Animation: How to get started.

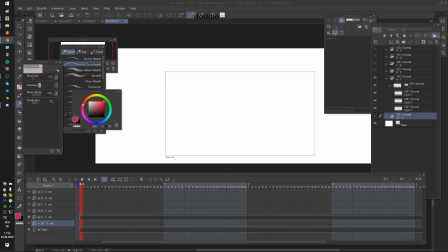Fight scene. How to be a Sakuga Lord? Do you have BF? Dude, do I look like I'm gay? Bro.
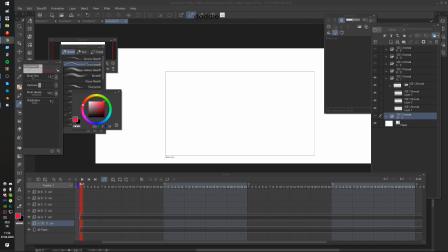I'm actually very hetero. How did you get start getting job offers? So basically, how to get start getting job offers is pretty simple for me. I put my stuff online on social media and like Twitter and Instagram,
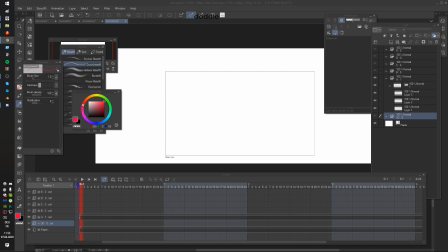and at some point people just started contacting me through personal messages or through email. What is your process when you're analyzing your favorite animator works? I know you gotta look a frame by frame, but exactly should one look out for?
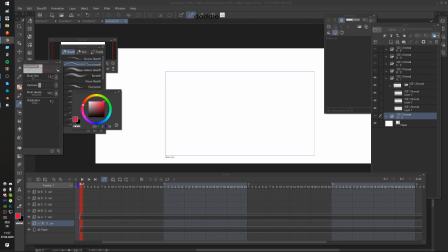That's a very good question, actually. So my process. How do I do that? Wait, I'm staring at my screen right now, right?
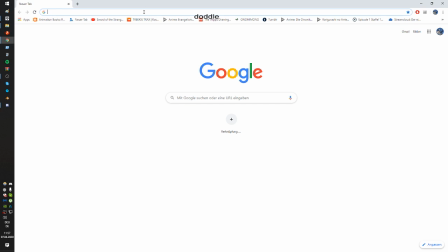Well, I'll go on this site called sakugabooru.com.
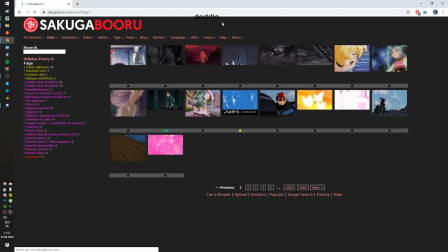Then I'm gonna press on search. And now I always see like the front page. There's always the newest uploads.
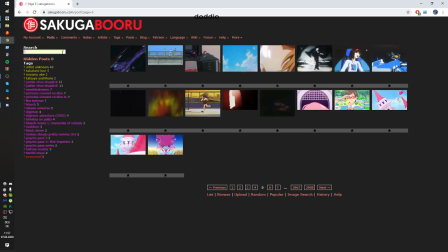In case I'm looking for something specific or something very quality, I type in order double point score.
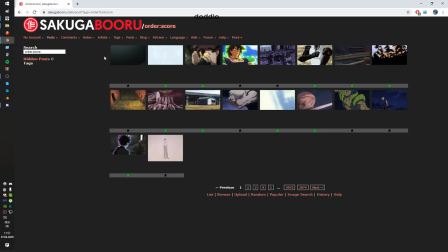And now all these animations are ordered by score. So I'm getting like the really high quality stuff right away. So then I'm just gonna click on something random, probably something all of you know.
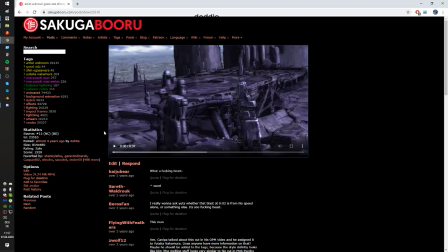Like, for example, the scene from One Punch Man.
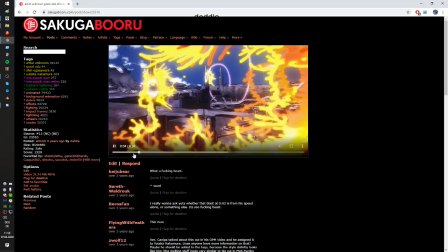And then either download the file or I'm slowly scrolling through this.
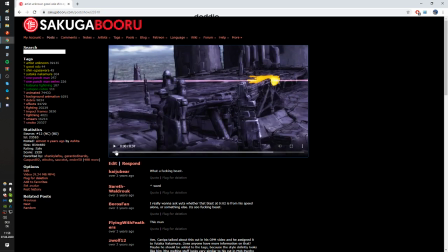So as you can see, first of all, this laser like appeared in an instant. So there's no anticipation for it. The laser just appeared, and it basically serves as anticipation for the debris that's happening next.
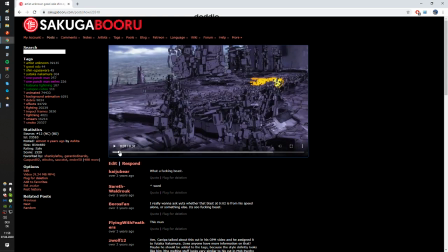And then the camera motion is getting all shaky to actually emphasize the power. The frame itself is actually not changing. So the cell remains the same.
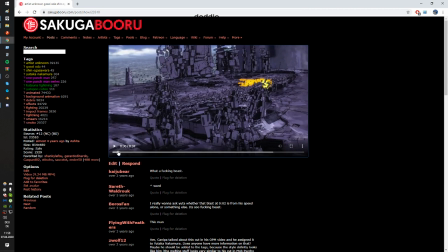Wait, not the frame, the cell. Like, the drawing itself remains the same, but there's just camera shake added to it. After this, there's like a little bit of motion when the camera is slowly coming down a little bit, and you see all these freaking particles flying around.
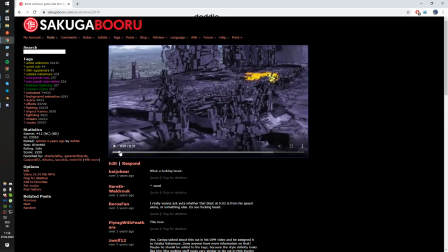Yeah, this is probably mostly handled by the in-betweener, by the way. So the key animator made like maybe two keys or three keys for this.
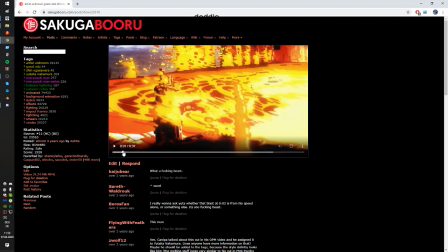And the rest of the motion is basically in-betweener. On the next instant, you see the explosion.
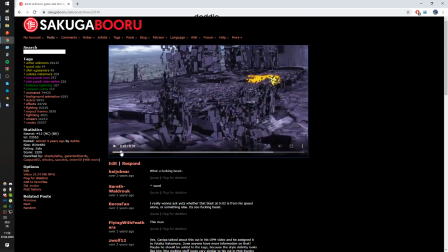Like the freaking lava that's like burning away everything. On another instant, it's very interesting to look at.
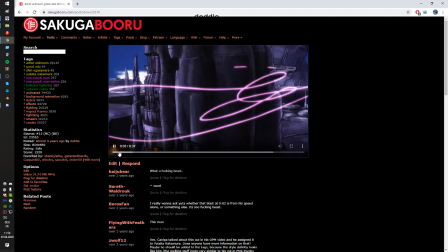In front, you can see things melting away. The closer they are, there's more spacing to it, so that it's more movement.
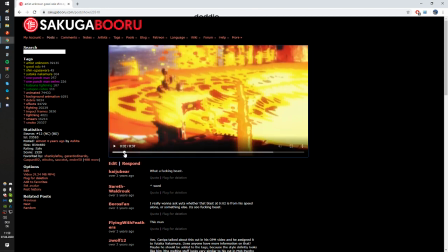So that can emphasize the depth a little bit.
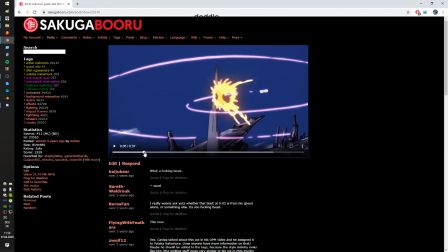Yeah, and then you just go through it step by step, seeing how the things move. How the character or like the drawing remain positioned on the side, but they're just changing in silhouette and shapes.
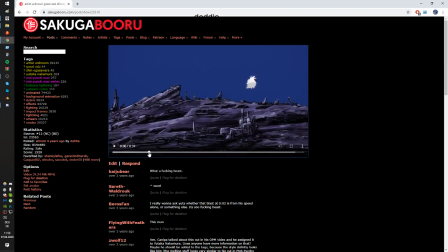So now there's like rotating, it's like Burrows rotating around, like having Saitama grabbed on his cape basically, and then you have this very strong pose of
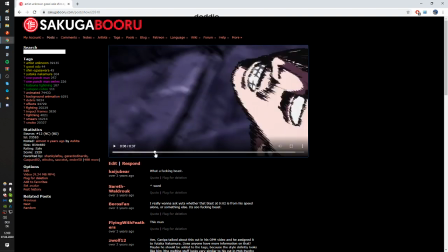where he throws him towards the camera and he's like extending his pose.
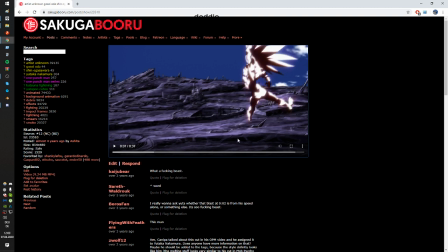He basically broke his spine in this one to just emphasize how dynamic the pose is.
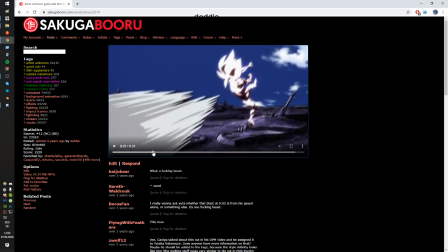We as an audience might not even realize that within this one frame because it's just so fast.